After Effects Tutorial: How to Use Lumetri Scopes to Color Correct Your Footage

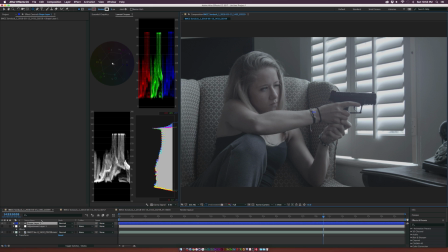(3:13)
And I'm going to say it again and we'll get the film look so so first let's go up to layer new adjustment layer and let's go to effect color correction lumetri color and that's leave color i meant color correction lumetri color here and lumetri color is probably the only effect that you actually
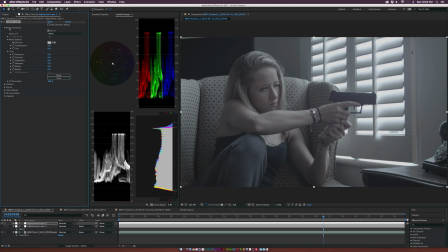(3:30)
need the color correct but i'm only using basic correction for this tutorial i'm gonna add a few more effects a little bit later but let's go ahead and kind of see what happens when we start changing this clip a little bit so let's go to the exposure and maybe type in 0.5
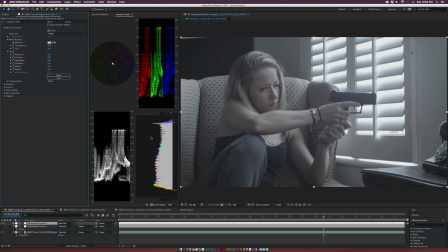(3:43)
and this will kind of bring the you know the video up a little bit as you can see here the waveform uh went ahead and moved up a past you know 90 ire with the uh brightness here and everything else kind of moved up and that's just generally what's going to happen we're
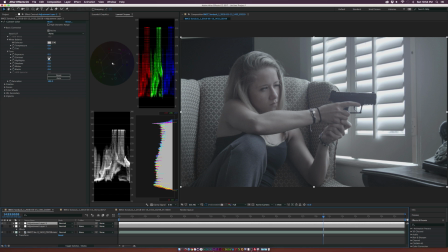(3:56)
going to be able to monitor what's going on in this clip okay so let's go ahead and boost the contrast which will set to like 145 ish
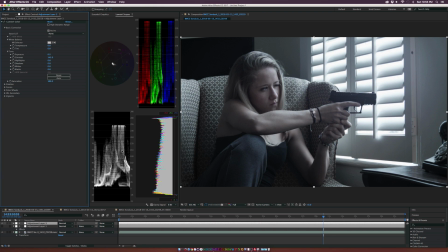(4:03)
and we'll see what happens here so now a lot has happened in the scope here and now you see this information is really being pushed. So we got, you know, almost peaking at 100 IRE and almost crushing the blacks at zero IRE. It's very close, but nothing is, you know, being completely crushed or nothing's being completely clipped.
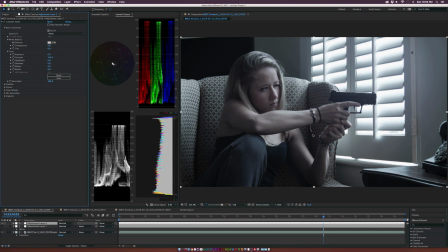(4:22)
So we're looking good. And this is, you know, even though this looks good in scope, sometimes you have to look at the image of your own eyes and see that, hey, this is not, you know, what I like. I mean, maybe this is good, but it's all depending on what you're going after. And this is a little too much. This is too much contrast. But for the most part, you know, we're really stretching this image across.
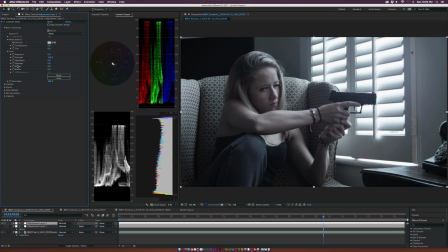(4:40)
So let's talk about some of these other parameters in here and really bringing this stuff down. So let's go ahead and grab our clip down here and let's grab the pen tool and let's kind of just select her face and see kind of what's going on in the scope here.
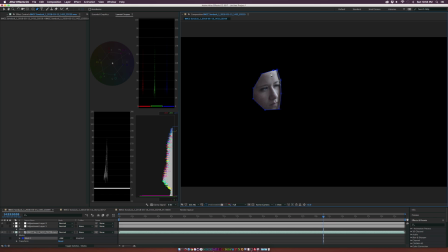(4:51)
So I always color correct it for skin tones. I never, you know, when there's people in the shot, you know, my favorite thing is making sure that they look good and not, you know, what's going on here. So we can tell with the highlights on her face here are peaking over 70 IRE.
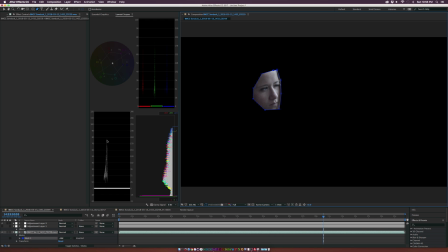(5:05)
Now, a good rule of thumb is that you really don't want the highlights of a person's face to go past 70 IRE. So we're going to go ahead and bring that down. And I don't really mind the rest of this information. This looks fine, but we need to go ahead and bring down the highlights so it looks a little bit more natural.
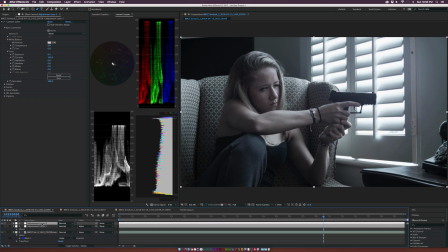(5:21)
So let's go ahead and fix that up. I'll go ahead and set this to none so we don't have to worry about that. So let's go to the highlights and set this down to negative 20. So that should bring the highlights down by a touch. And maybe we'll go into like the shadows here and kind of bring this up to like 40 or so because you know I don't
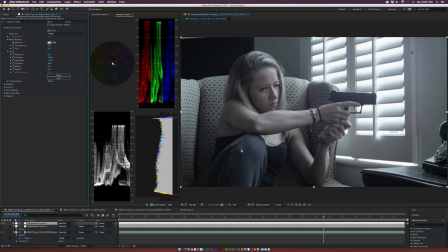(5:37)
want so much I want to be able to see a little bit what's going on here and that brings up everything and make sure to be keeping a look at the waveform here all right so now if we come down to our clip and see what's going on here uh we're pretty close uh to taking
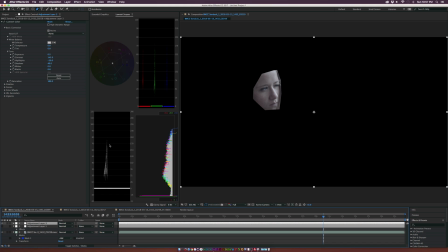(5:49)
this completely off but I'm gonna leave it at this for tutorial I'm just gonna let you guys know um typically 70 IRE but um it's up to you to create your style so I'm gonna leave that right there so don't worry so much about the rules just understand what the rules are typically what people like to do and go ahead and create your own style that's very important when it comes to this so let's go ahead and turn
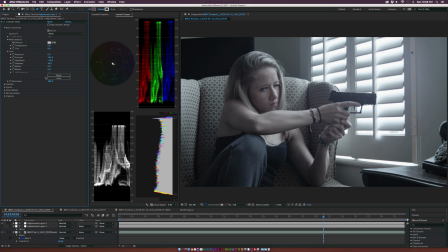(6:09)
this mask off since we don't need it so let's talk about the blacks here so let's say we want to bring this down even more this bottom part down here we go to the blacks and set this down to like negative six or so and we see what we have so let's go ahead and start talking about color we've done our light and shadow let's talk about color so let's go to saturation i'm gonna go ahead just
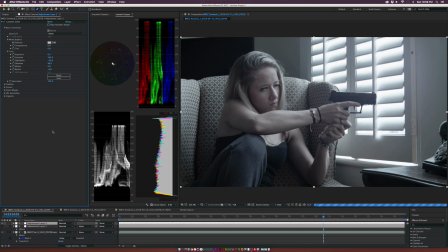(6:27)
jumped us up a little bit so we can make these colors pop a little bit more so it's not a complete flat image like it is now and we get a little bit of colors now we'll be looking specifically at the parade here and also the vector scope so if i undo this real fast you see that the uh the vector scope here you know is a very you know small amount of information here but as soon as i go
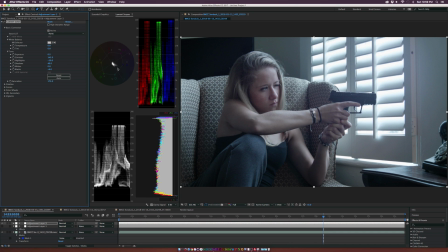(6:46)
ahead and add that saturation there we can see that the colors move out a bit more we can see that there's a lot more information in the blue area uh of this clip here and you know heading more into the scions where the RGB parade is more of matching up clips with each other and we'll talk about that in a second let's go to the color temperature and take a quick look at what happens when I set this to 10 and
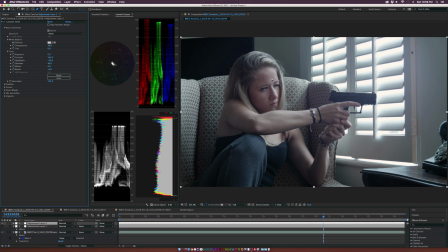(7:06)
you see the blues go down and the image gets a little bit warmer so that's always good to keep in mind but let's go